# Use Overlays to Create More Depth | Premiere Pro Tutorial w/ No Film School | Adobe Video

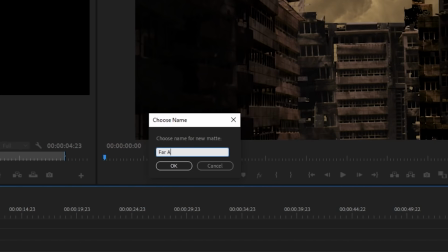248s
We're going to make a couple of them, a darker one for the far back objects and a lighter one for the ones closer.
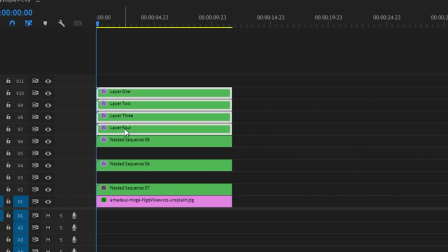255s
Now take each nested layer and and create an empty video layer in between each one.
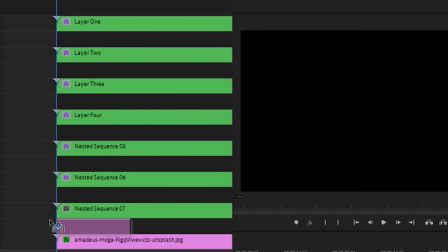261s
Now in the furthest back slot,
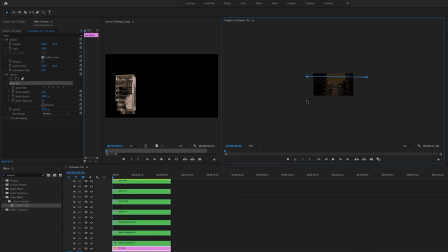263s
we're gonna add one of our color matte layers and draw a little mask across about halfway up the image using the pin tool from the opacity dropdown.
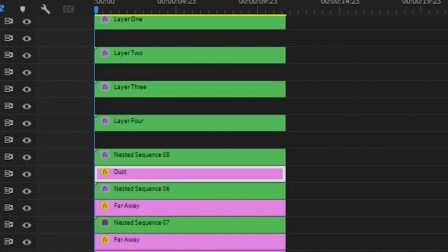272s
And you're gonna wanna feather that out quite a bit. Now holding the alt key, we'll drag a copy of this into each little slot.
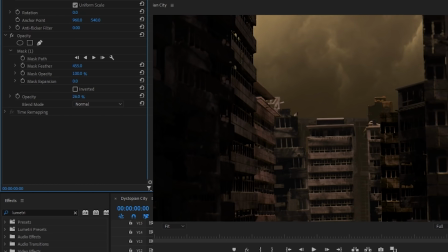281s
On each of the color matte layers, we'll play with the opacity until it starts to look natural. and for the ones closer to the camera,
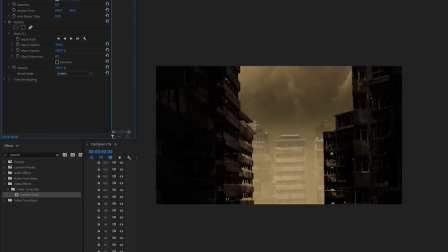288s
we're gonna use the lighter color and set the blend mode to screen or add. This is a trick that all compositors use to sell depth.
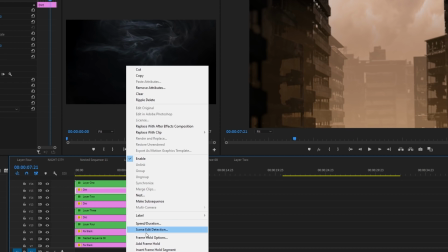295s
Now, if you wanna add even a little bit more realism,
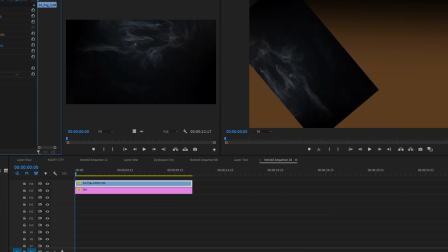298s
you can nest the color matte layers and then add some fog overlay type elements with a mask around them to help sell the fog effect as well.
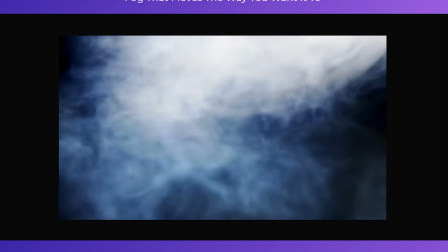306s
So if you wanna try this, I happen to have some fog elements of my own and I'll leave a link somewhere where you can download a couple of them for free and give this stuff a try yourself.
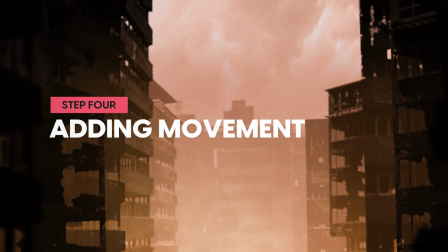315s
Once you have your scene looking nice, you'll want to go ahead and add just one more layer of color correction on top of everything to get it looking solid and kind of married together.
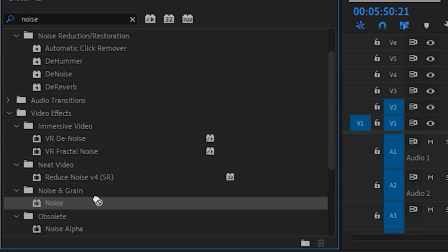324s
I'd also recommend adding some noise onto your image so that it doesn't just look like some floating planes.
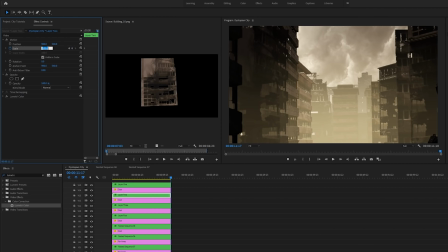328s
And also to add a bit of movement to the shot, I just animated the scale on each nested layer one at a time, with the closest elements being scaled up the most, and the further back you go I scaled it less and less.
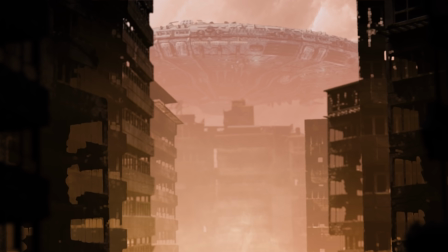341s
This kind of gives the effect of some parallax. And so there you go. Even though this might be a lot faster and easier in After Effects,
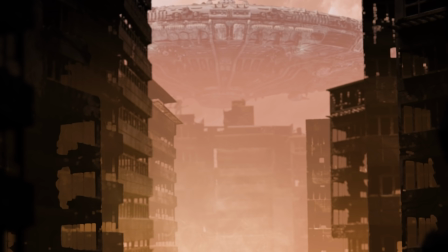348s
you can still do some pretty fun compositing tricks directly inside of Premiere, especially if you have a UFO that you can drop in.
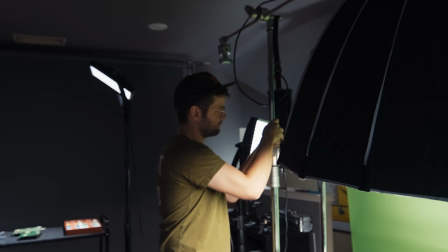355s
So as someone who has a bit of a compositing and visual effects background, it's been fun
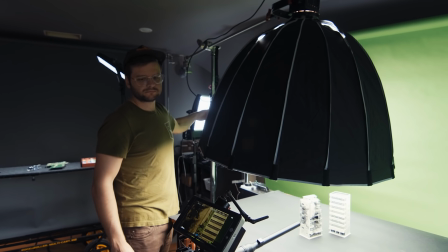362s
experimenting and trying to find some new ways to do stuff with my hands where a lot of the work is done at the shooting level and then all you gotta do is just go into to premiere and put it all together so thanks for watching and I'll see you guys next time